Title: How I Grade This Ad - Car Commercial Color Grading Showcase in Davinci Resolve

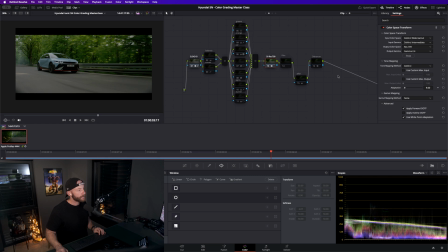3:59 the to the two fellows that i mentioned to the director and the dp and they wanted to use you know because lots of people do it and it looks nice can have good results they wanted to uh use a film emulation on top okay so we're going on our display in our display
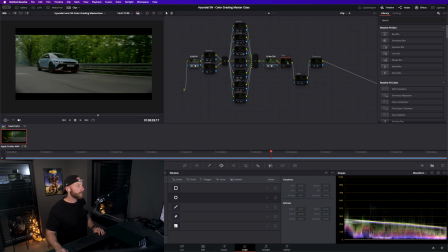4:17 color space here so it is rec 709 and after that you know we have this little film compound node here so we're going in here and this lut here which we wanted to use
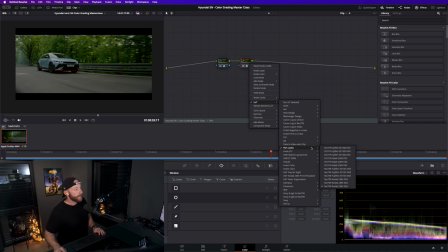4:31 which is included into DaVinci Resolve is please don't do it DaVinci Resolve direct 799 codec 2383D65 that's what we used okay and this LUT expects a different color space it's not working with rec
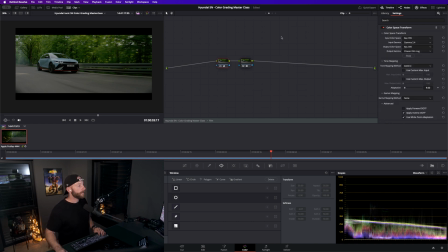4:51 709 typically so when I deactivate this here what is it doing what is it doing why is it not reacting compound node oh yeah so now you
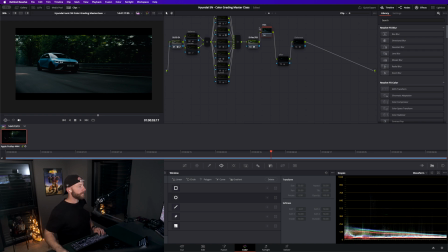5:10 see it so the compound node itself was deactivated um it's it's too dark okay so this look you go in there again show compound note it expects
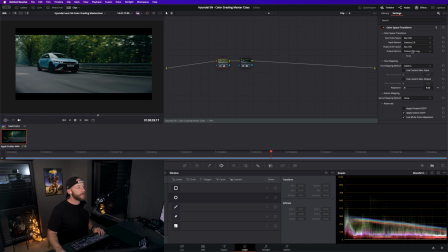5:23 another cst so we go from rec 709 into cine and film lock okay rexam and i'm in your film lock so that's what this lot here this Kodak lot expects so as you can see in my opinion at least the shot looks a
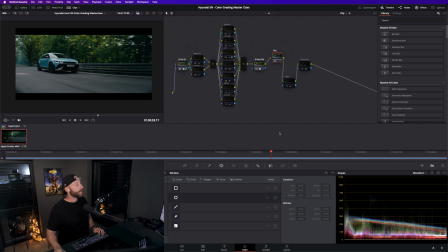5:40 lot more filmic right now okay so the greens are a bit you know they're a bit desaturated it's not as warm it's more a bit of a cooler look the contrasts curve is a different one it just looks
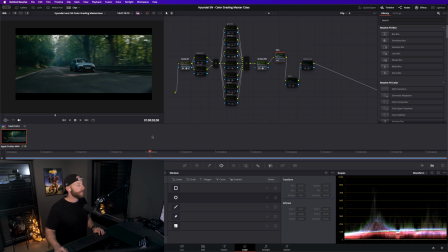5:55 i know i don't know it looks better on the eyes okay so that that's what we started with but before i forget it i also added this shot here to a to a group so i can have a
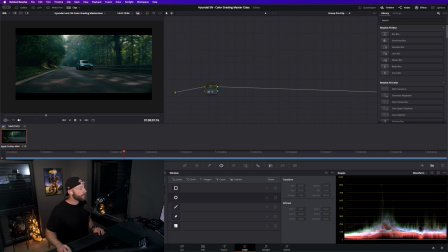6:09 pre note so i put here in the studio version you have here you have the motion effects and i put a little noise reduction here you can do it in davinci resolve with the studio version or you do it with um i also use neat video which you have to pay for i
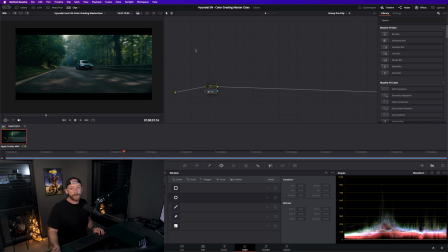6:25 mean you have to pay for the studio version too but you might as well get just a studio version and use that for now because it's a good it's a good tool in davinci itself okay so that's we have on that's what we have on the pre note because we want a grade
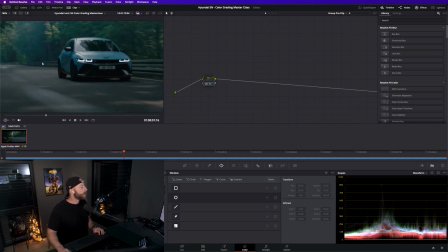6:41 on a cleaned up image as you can see here what difference it makes seeing there's a lot of chroma noise still going on but it cleaned it up a fair bit okay all right then so after that
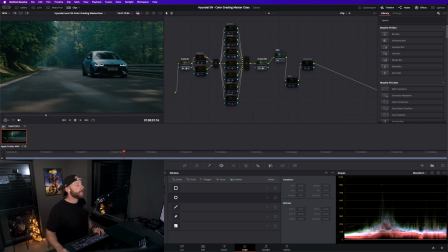6:59 so in DaVinci white gamut first of all I did some balancing okay so it was a bit too dark for my taste so
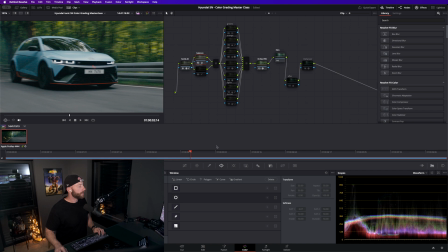7:09 I went in here just turned up turned up the the blacks a bit and
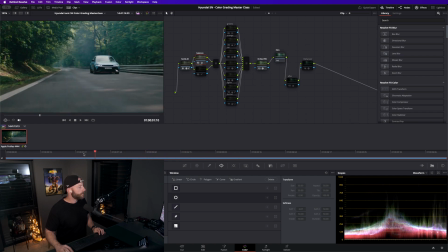7:20 the highlights a bit higher no did I really do that I think it was just the blacks so I just left at the blacks a bit here okay can also go and
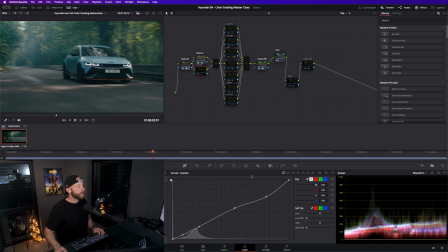7:38 yeah so it's just the blacks and i did a small curve so that's one of my main note trees that i do and this here those those can be many more notes in here i'll show you in a second so i just went around and played with the with the curve a bit
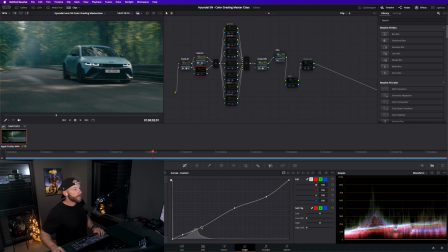7:56 now here blacks a bit more down if i want to activate the note first so i wanted a bit more crunch in here again so a bit more contrast but i wanted to keep the the highlights low so that's why i turned them down here a bit okay so you have to go
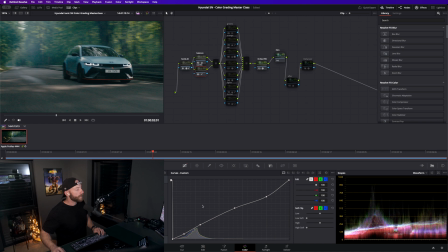8:15 and just make a few points here and you just play around and you will see when something goes wrong okay then then
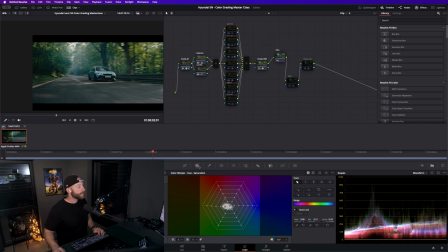8:24 i went and just took the color warper okay
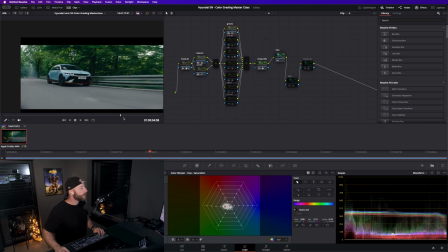8:30 and i made the greens more green so we wanted this really green look okay i think they're a bit too saturated still i need to adjust that so just color warper you go into the picture you pick and then it changes you know this formation here it's
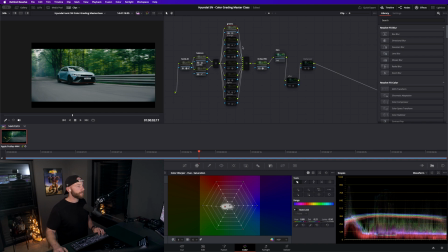8:48 a nice way to quickly do some adjustments okay then we
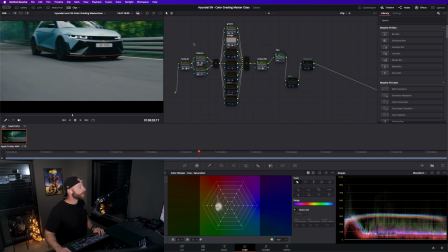8:53 have the orange of the car because the client the client wanted
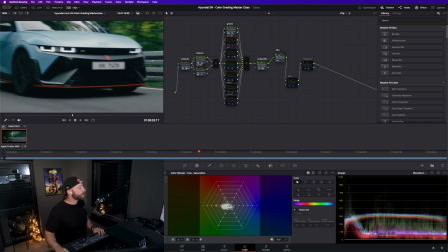9:00 to have this much orange much much orange much more orange okay so i
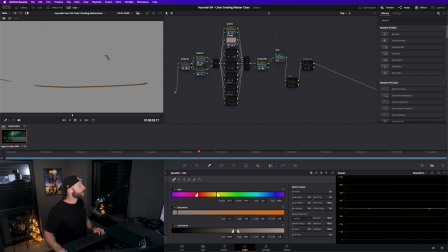9:06 picked this here just highlight it you can do it on the panel or you just click here so you see what it's picking
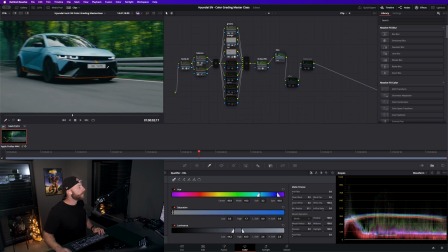9:13 now i made this orange okay then we have the car also
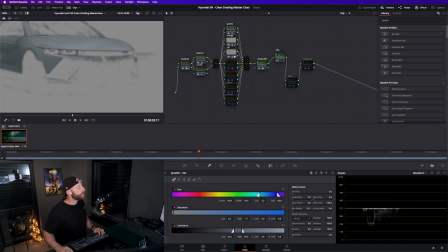9:20 highlight it again i tried to to get just you know this as it called carrossery carrossery no just the outer shell of the car you know what I mean and so I wouldn't pick anything else on the outside I just put
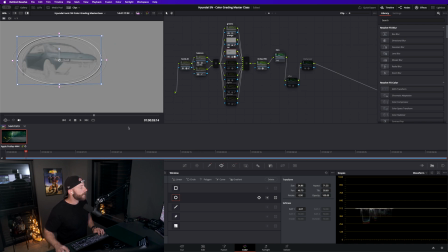9:38 this little circle on here and I let it track with the tracker just put here so it tracks
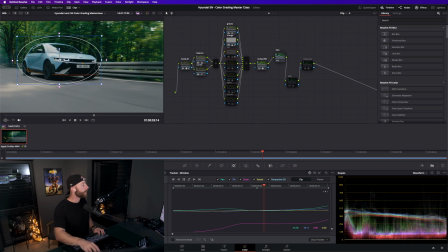9:44 the whole shot through okay and they wanted to have the car pop a bit
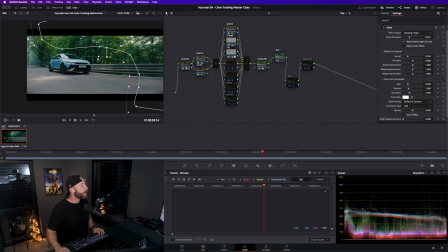9:50 more and then i went and put this glow effect here so you have to play with a shine threshold okay
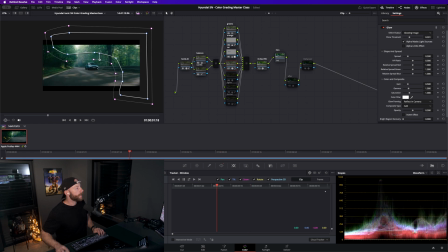10:02 you can see here now there comes this nice nice glow through the through the trees here so it looks you know a bit more cinematic but i did this mask so i wouldn't touch the car i don't want to i don't want the car to glow or anything yeah but that's what i
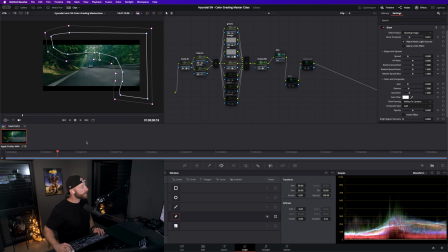10:21 did here didn't have to track anything because you know it's the shot seems the car isn't driving through here so i don't have to worry about that then i went and what did i did here what did i what did i
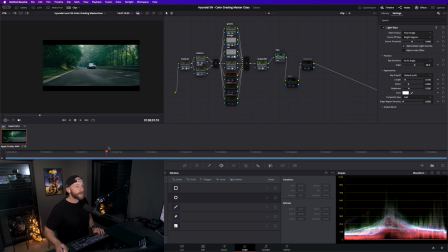10:39 did here what did i do here um oh yeah um i i did some light rays here okay so i tend to go i knew that the light was coming you know from up here somewhere so i just went and um
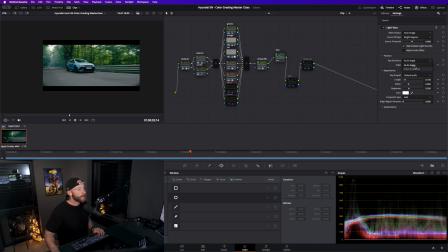10:55 did position at an angle so i could just adjust it from here yeah and uh then i just went and i think i can do a bit longer too let me show you the Let me show you that.
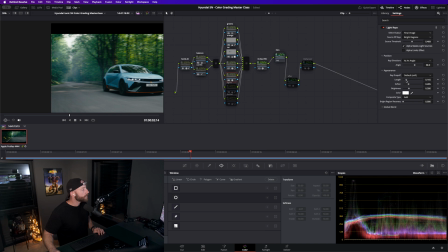11:15 Let's do a bit longer here. So it comes down here. And nice and soft.
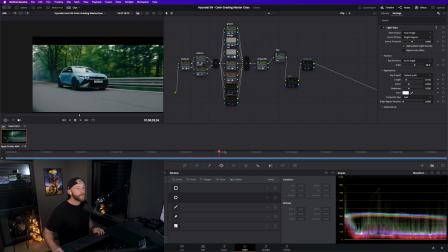11:25 So the rays come through the sky there, which looks very nice.
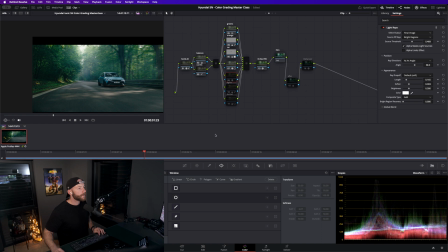11:33 See.
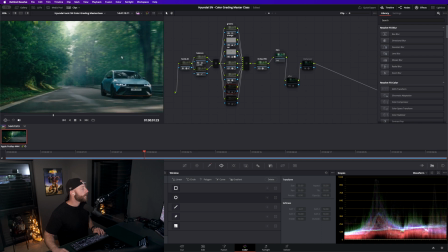11:35 Before, after. then then I went and picked the
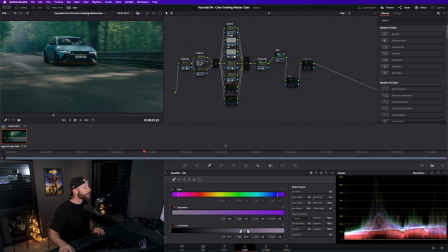11:44 headlights same